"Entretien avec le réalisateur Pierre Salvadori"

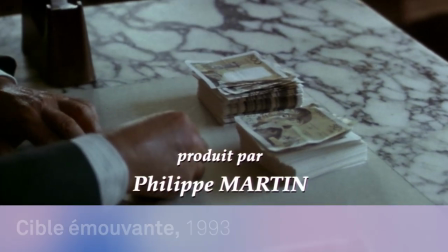(0:12) I am 32.
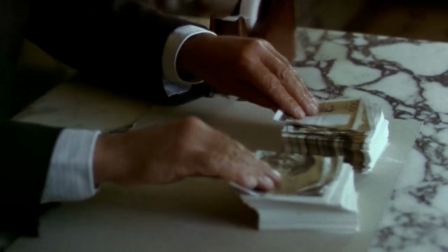(0:17) I am a postman. I am a postman.
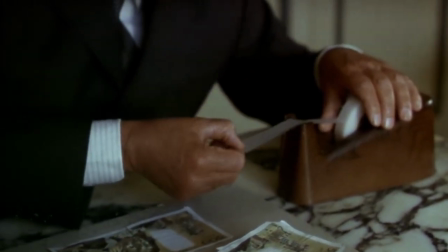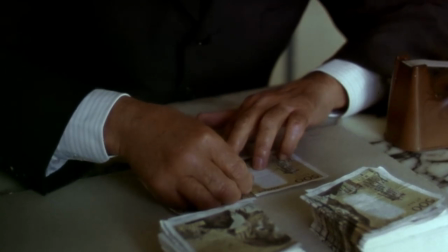(0:29) Et maintenant, la phrase entière. C'est à vous.
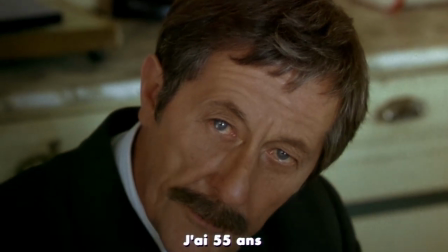(0:34) My name is Victor Ménard. I am 55 and I work as a professional killer.
Bonjour, je m'appelle Pierre Salvadori, je suis cinéaste et j'ai fait une dizaine de films à peu près et a priori la plupart sont des comédies. Au début j'étais comédien, ensuite je me suis détaché de ça parce que j'ai eu une espèce de choc esthétique en voyant un film de Lubitsch qui s'appelait Le ciel peut attendre. À partir de là, j'ai commencé à m'intéresser à la réalisation, à comprendre qu'avec le même scénario, on pouvait faire 10 films différents et qu'au fond, faire un film, c'était avoir un point de vue sur une histoire. J'ai écrit un scénario. Pour écrire ce scénario, j'ai acheté un livre qui s'appelait « Comment écrire un scénario » de Michel Chion et j'ai écrit mon premier film qui s'appelait « Cible émouvante ». Voilà, je l'ai envoyé à tous les producteurs de Paris. Il y en a un seul qui m'a répondu. Qui avait 21 ans à l'époque, moi j'en avais 23, c'était Philippe Martin. Nous sommes dans ses locaux aujourd'hui, voilà, c'est les films Péléas.
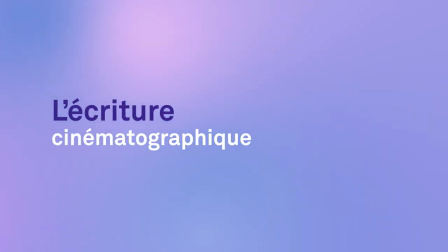Je travaille énormément mes scénarios, mais je les travaille toujours comme support à la mise en scène à venir. Donc j'écris l'intrigue tout le temps avec un co-scénariste, j'écris ce qu'on appelle le séquencier, ça peut être très dense, hein, très riche, très décrit, c'est un gros travail, c'est peut-être le plus gros travail. Une fois qu'on a fini d'écrire le scénario, je travaille tout seul mes dialogues. Alors pourquoi je travaille tout seul mes dialogues? Parce que pour moi, ce que j'appelle l'adaptation et les dialogues, c'est-à-dire la transcription du récit vers l'image filmée, vers donc l'adaptation et les dialogues, c'est pour moi, c'est le début de la mise en scène. Quand il est écrit dans Hors de prix, elle boit et elle est ivre, etc.
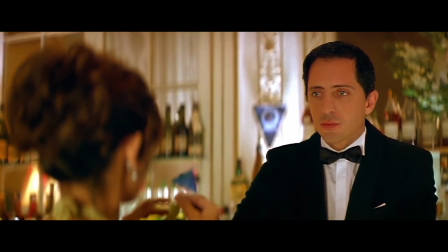(2:18)
Voir quelqu'un boire 6 fois de suite un cocktail, c'est pas intéressant. Au cinéma, quand vous faites votre adaptation, vos dialogues et votre découpage, tout à coup, on trouve une ellipse.
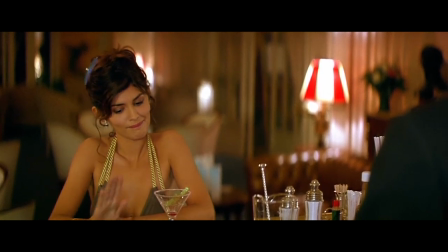(2:26)
On la voit boire un cocktail. Après avoir bu le cocktail, elle se plante une petite ombrelle et puis cut.
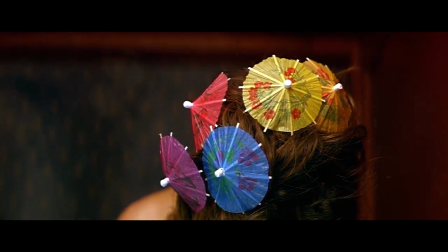(2:32)
Et on la retrouve avec la caméra au-dessus de sa tête. Et dans le chignon, il y a 6 ombrelles. Ça, c'est l'adaptation et les dialogues.
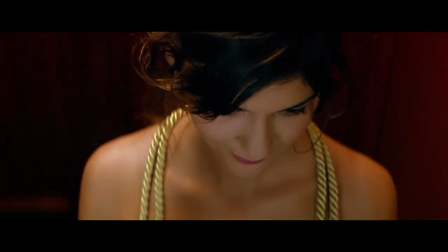(2:38)
C'est comment transcender quelque chose de purement narratif en une image de cinéma, quoi, en un plan, tout simplement. Faire un film, il faut trouver des financements, etc. Donc il faut que le scénario soit efficace, il faut que les gens puissent rire au scénario, mais s'il devient trop littéraire, il va être encore plus dur à réaliser. Donc par exemple, je peux vous donner encore un exemple là-dessus, parce que c'est très intéressant avec En Liberté.
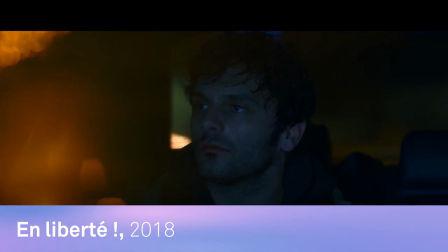(3:00)
Audrey Tautou et Pio Marmaille entrent dans une voiture et ils ont un échange un peu violent, un peu particulier, un dialogue étonnant.
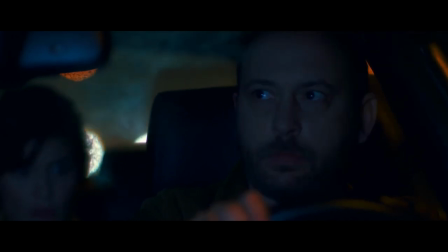(3:07)
Le chauffeur de taxi est de plus en plus happé par leur conversation, sa course dévie un peu comme ça et ils roulent sur des plots.
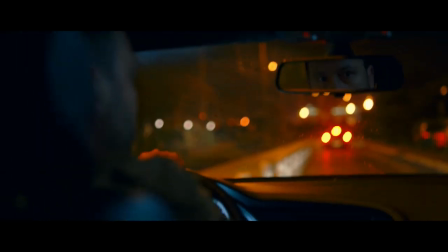(3:13)
Vous savez, il y a parfois des plots en bord de route.
Oh !
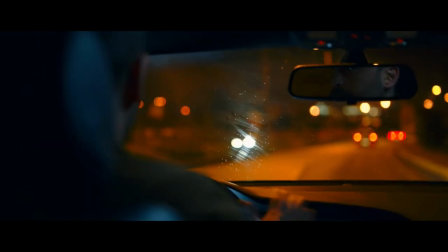(3:18) Pardon, pardon, je suis désolé. Pardon, excusez-moi.
Moi, je savais que ça produirait un bruit bien particulier,
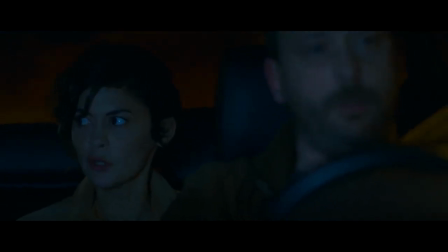(3:25)
que le fait que lui ne l'entende pas tellement il est absorbé par la conversation des deux autres provoquerait quelque chose d'assez comique. Mais sur le tournage, ça s'est avéré très compliqué à faire parce qu'il fallait installer les plots, les visser dans la route, les dévisser après, reboucher, ça coûtait cher. Je me rappelle qu'à un moment, une des personnes qui travaillait à la production m'a dit « Mais Pierre, t'es sûr de ce gag? T'es sûr que ça va être drôle? Ça coûte tant !» C'est effrayant parce que ton truc, là, il coûte, je sais pas moi, 20 000 euros. Si ça marche pas, et c'est difficile de dire « c'est sûr ». Vraiment, la comédie aussi, le dialogue, comme le gag, c'est un pari.
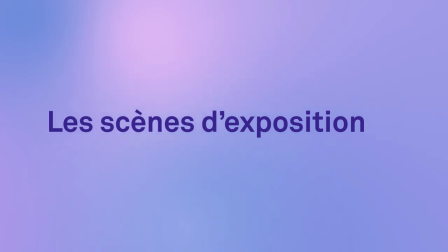Dans le début d'un film, vous avez 15 minutes pour donner un peu le ton et poser les règles du film. Un film, il a besoin de frontières comme un pays. Et à l'intérieur de ces frontières, il y aura des règles, des lois et une langue. Voilà. Et ça, ça se pose dans les 15 premières minutes. Parce que sinon, si tout est possible, rien ne se passe. Moi, je dis souvent ça. Il faut que le spectateur sache à peu près où il est. On a le temps de développer un ton singulier. Le cinéma, il a cet avantage extraordinaire. C'est que quand le spectateur entre dans une salle, il est prisonnier. Il est captif. Il a payé 10 euros, 7, ça dépend des horaires ou plus. Mais donc, il est là, il est enfermé et il ne peut pas sortir. Au cinéma, vous pouvez oser un peu un décalage et une différence. Sur une plateforme ou à la télé, on va vous dire tout de suite « Ah non, non, non, ça ne va pas, il faut vite, ça ne commence pas assez vite, il faut mettre une intrigue tout de suite, il faut qu'il y ait un mec qui passe par la fenêtre, ou il faut que ceci, ou il faut cela. » Et au fond, de nouveau, l'intrigue prend le dessus et plus la mise en scène.
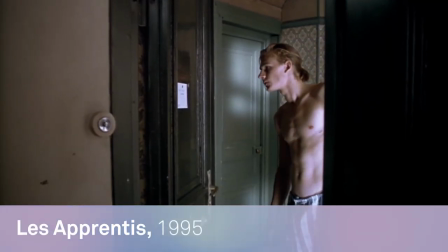(5:07) Valérie, je t'écris pour te dire que je me suis installée depuis quelques jours chez Benoît. Il n'est jamais là, mais je cohabite avec un certain Frédéric, dont la capacité à ne rien faire est assez fascinante.
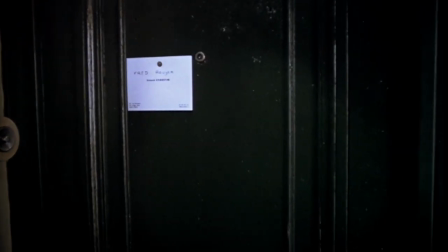(5:18)
Le début des apprentis, j'avais besoin de dire que ces deux personnages,
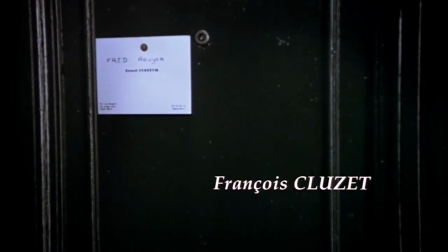(5:24)
joués par François Cluzet et Guillaume Depardieu, Fred et Antoine, cohabitent depuis longtemps ensemble.
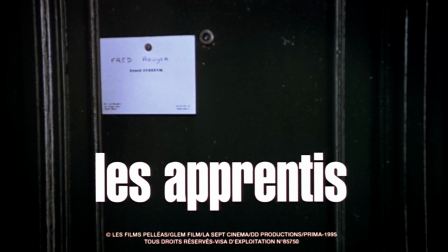(5:29)
Et donc, je me suis servi de cette histoire d'amour un peu obsessionnelle que vit François Cluzet avec quelqu'un qu'il n'a plus vu depuis des années. Et cette lettre, en même temps, elle montre qui il est, ce caractère, etc. Elle fait un petit état des lieux des relations avec Guillaume Depardieu. Et en même temps, on voit la porte qui vieillit et le temps qui passe.
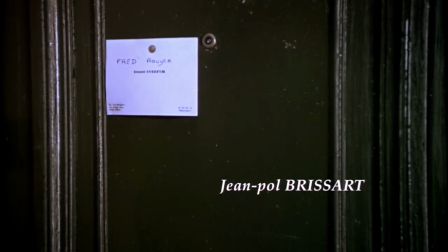(5:48)
Ce qui fait qu'à la fin du générique, on sait très bien qui ils sont, comment ils se sont rencontrés, où ils en sont de leur relation. Et puis c'est fait d'une façon assez légère et pour moi profondément cinématographique.
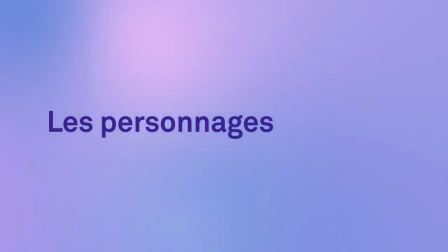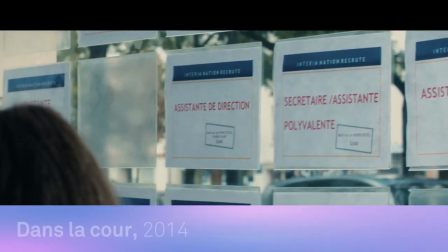(6:06) Je vois dans le dossier que M. Sanier, chez Flying Pizza, votre employeur ces deux derniers mois, s'inquiétait de votre état.
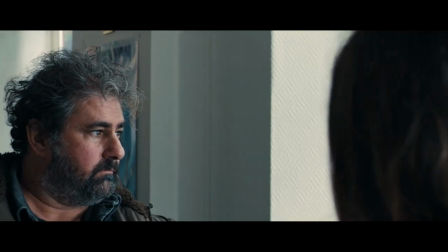(6:13) Il vous a trouvé isolé.
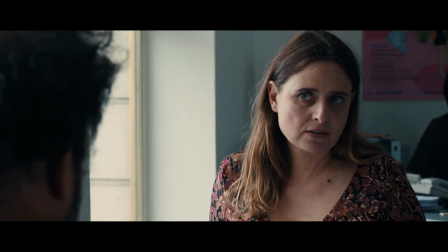(6:17) Et ? Angoissé. Et ?
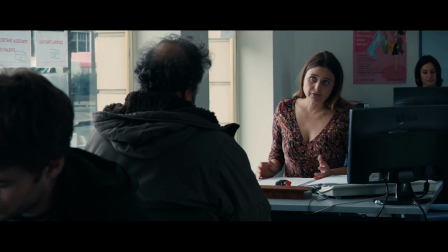(6:24) Et démotivant pour le reste de la flotte. Il a préféré ne pas renouveler le contrat.
J'étais un garçon timide et ma timidité m'a amené à faire certaines choses pour pouvoir survivre. Et j'ai beaucoup puisé là-dedans, particulièrement, ça se voit dans les apprentis ou dans la cour. Hein. Comment on survit quand on n'a pas la confiance qu'il faut, quand on n'a pas tout ça. Donc j'ai des personnages qui sont toujours un petit peu écrasés par le monde, un peu inquiets, un peu... Voilà. Après, on va mieux, entre guillemets, mais cette empreinte-là, elle reste tout le temps.
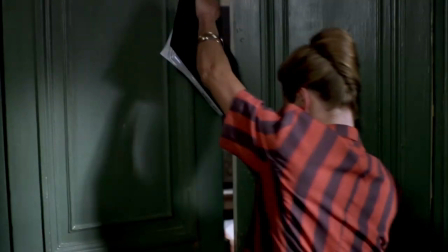(7:00)
C'est là-dessus, sur cette expérience douloureuse, ou compliquée, ou joyeuse, heureuse, tout ce que vous voulez, ça dépend des gens.
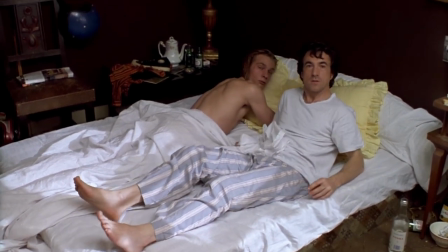(7:06)
C'est là que vous allez chercher. Ça vous nourrit, ça vous inspire, et puis vous créez des personnages comme ça. Au fond, choisir la comédie, c'est déjà prendre un parti, qui est celui de la vitalité, de la légèreté, et peut-être que j'en ai besoin, parce que je suis un homme assez préoccupé. Assez anxieux parfois, donc ça me fait, je sais à quel point ça peut me faire du bien aussi. Donc voilà, c'est ce choix-là d'aller vers une forme de légèreté. Oui. J'adore le couple de Pio Marmaille et Audrey Tautou dans Liberté parce qu'ils s'aiment réellement au-delà de tout.
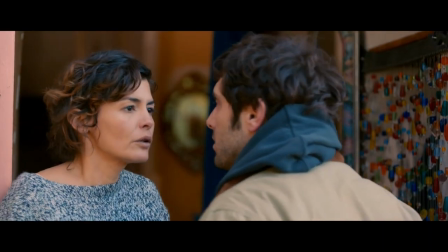(7:33) S'il te plaît, ressors et reviens encore. Oui.
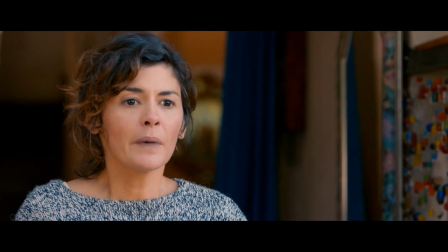(7:38) Et tu peux t'arrêter au milieu du chemin, comme si t'hésitais.
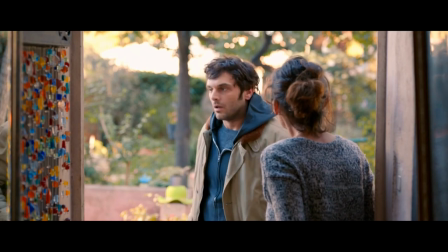(7:43)
Quand il sort de prison et qu'il arrive un peu trop tôt, elle dit à Pio « Je suis pas prête, sors et reviens ».
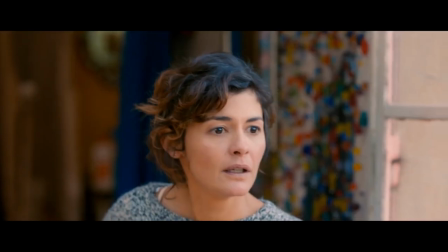(7:49)
Il sort. Il revient, et elle croit presque à ce qu'elle lui demande. Après, elle lui dit « refais-le, mais un peu plus doucement, comme un réalisateur demandera à un acteur ».
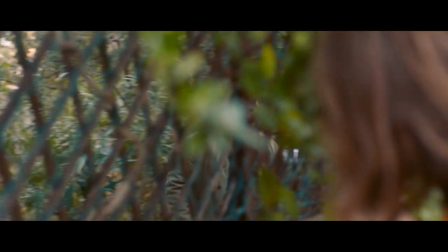(7:56)
Donc voilà, il revient, il repart, elle vibre de ça. Et puis tout à coup, il y a un troisième personnage qui est Adèle Haenel et qui regarde cette scène.
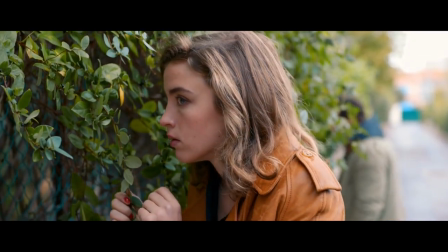(8:03)
Elle ne sait pas ce qu'il se joue, mais elle se dit « mais pourquoi il rentre
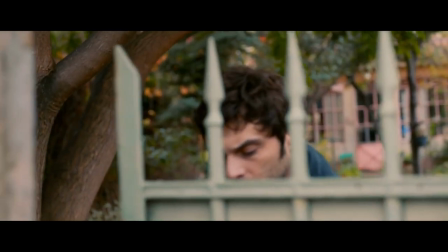(8:05)
?» Et là, rien qu'en changeant l'axe de caméra et en changeant le point de vue, ce qui est censé être une scène d'amour devient une scène de comédie parce que quelqu'un ne comprend pas. Et là encore, c'était un pari. Est-ce qu'on peut demander à deux personnages de refaire trois fois la même chose dans un film ou pas.